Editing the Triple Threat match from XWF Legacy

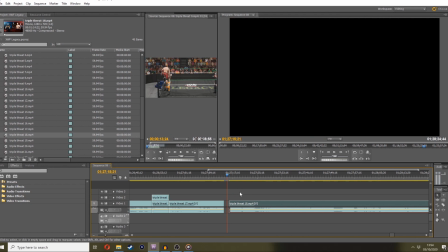(58:05)
But the cut is dodgy as hell, so let's see if we can get it any good. It's gonna need it. It's gonna.
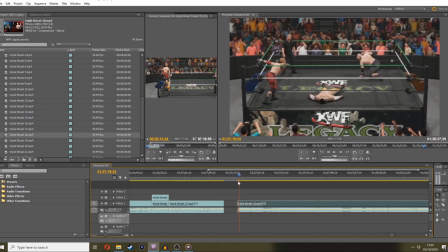That's probably the best you're gonna get there and there, although it's still not very clean, is it?
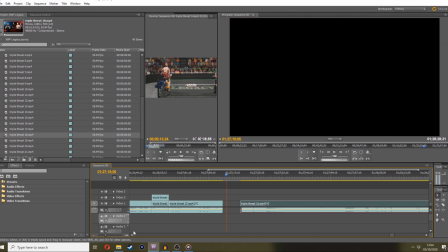(58:31)
It's gonna need a commentator cut in there.
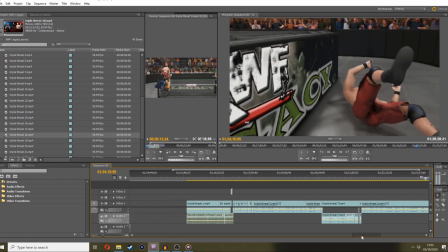(58:38)
I haven't had to use one for a little while because it's been they've gone together quite well, but we are going to need one here.
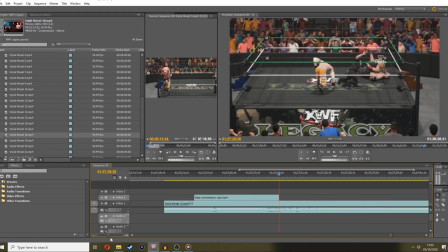(58:46)
Stick that in there. Oh, put it on that one so I can chop it. Let's get a slightly different bit of footage.
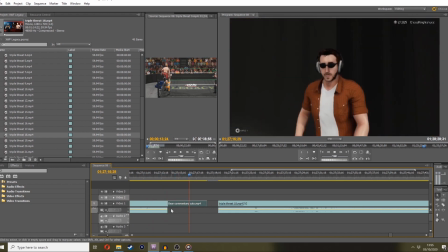(58:56)
So that's in there. Bang, bang, bang. Bear getting hyped up. Like, oh my god, he's going to hit him with the Hazard kick. Unlink that. Give us a little bit more audio. Ah, see, that's the sound of the bloody highlight reel.
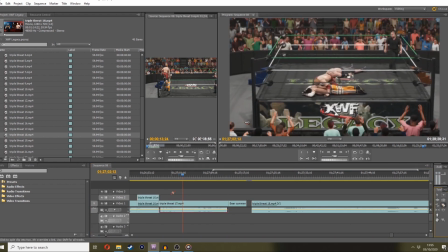(59:11)
Let's just
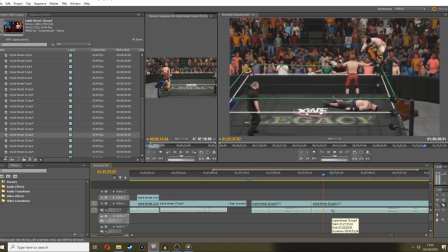(59:16)
cut some audio from here. That'll do. Should give us enough ungroup.
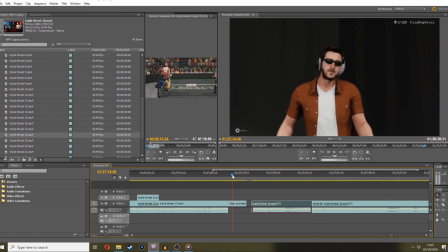(59:24)
Oh. Paste it in there. And that right there should be the audio. Like, Bear's like, oh my god, it's gonna Hazard kick him, man, it's gonna Hazard kick him.
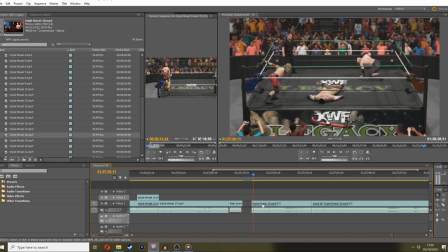(59:39)
Pull that in, and then this should line up now, because the Bear obstructing your view is going to stop you from noticing that these guys shift places just slightly. Like, Hazard moves into there and Drake moves from there to there, but the commentary is going to cut that up. So I'm going to be like, oh my god,
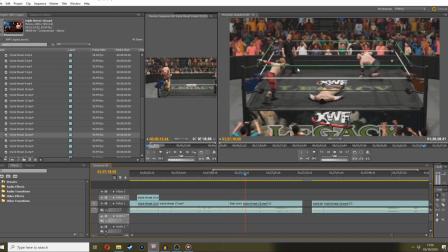(59:57)
he's going to Hazard kick him, and you're not going to notice that they move positions. And then obviously he's going to hit him with the Hazard kick, bang, and Drake Junction's still down, and you're going to think, oh man, he's going to steal it.
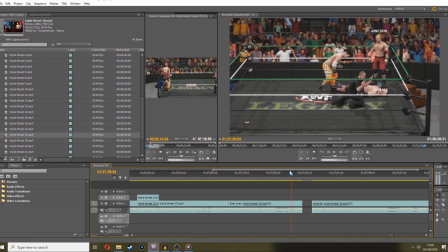(60:08)
At which point, he got up. He actually got up and broke it. I was like, what?
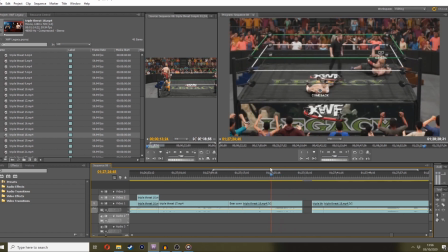(60:13)
That was perfect. So, he got up and broke the pin. literally like perfect timing. Look at this, 1, 2, bang, and broke it. I mean, that's spot on, really.
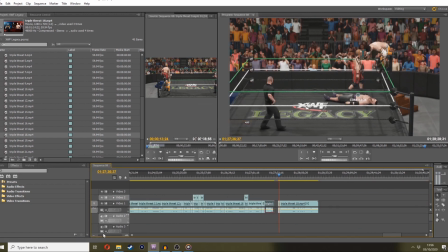(60:29)
Now, if I remember correctly, I can't actually remember where I went from here, because it turned into a bit of a shit show.
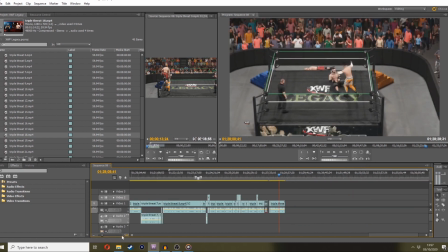(60:39)
Did I want to keep this section? I can't remember. I can't remember at all.
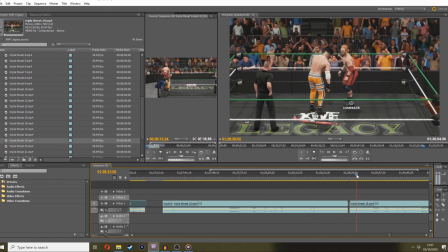(60:50)
I'm interested to see what part 19 is. Is Junction back in the ring?
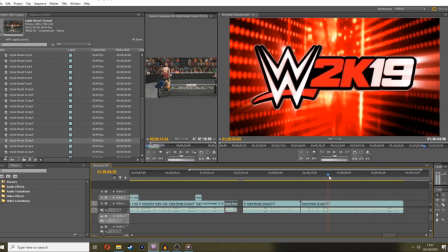(60:59)
Please don't have him. I'll tell you what, I actually think this is all sort of still happening while it's...
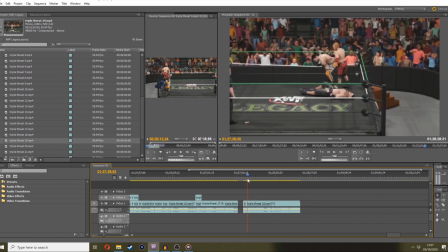(61:07)
No, it's not, is it? Okay, cut that out for a minute. So where do we go from here?
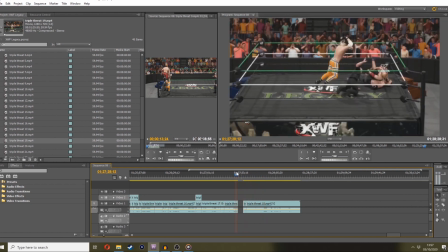(61:14)
Oh, okay. So, Junction breaks the pin.
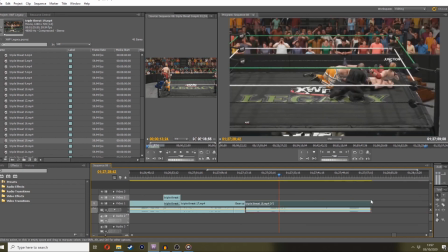(61:19)
Cut all this. Junction breaks the pin.
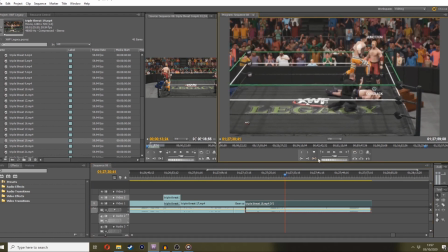(61:24)
And he's going to grab Hazard and throw him out. This cut's going to be awkward as hell, man.
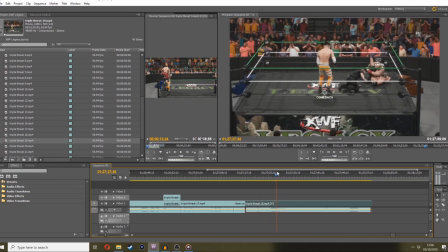(61:40)
So he hits the Hazard kick. Junction breaks it.
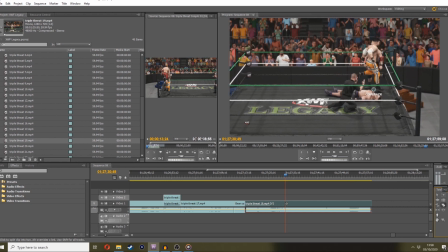(61:44)
And then what we sort of want is to grab him and throw him out of the ring. And this is gonna, I reckon that's not going to be too bad. You put that in there. So he goes, bang, grabs him. Yeah, that's fine. Throws him over the top rope.
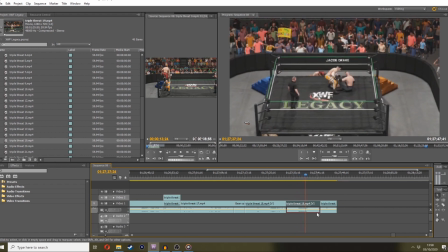(62:01)
Gives him a clock. He's gone. And then Junction lifts Drake up and goes into his comeback. But I want this to be fast paced. So I want him to pick him up and straight into the comeback.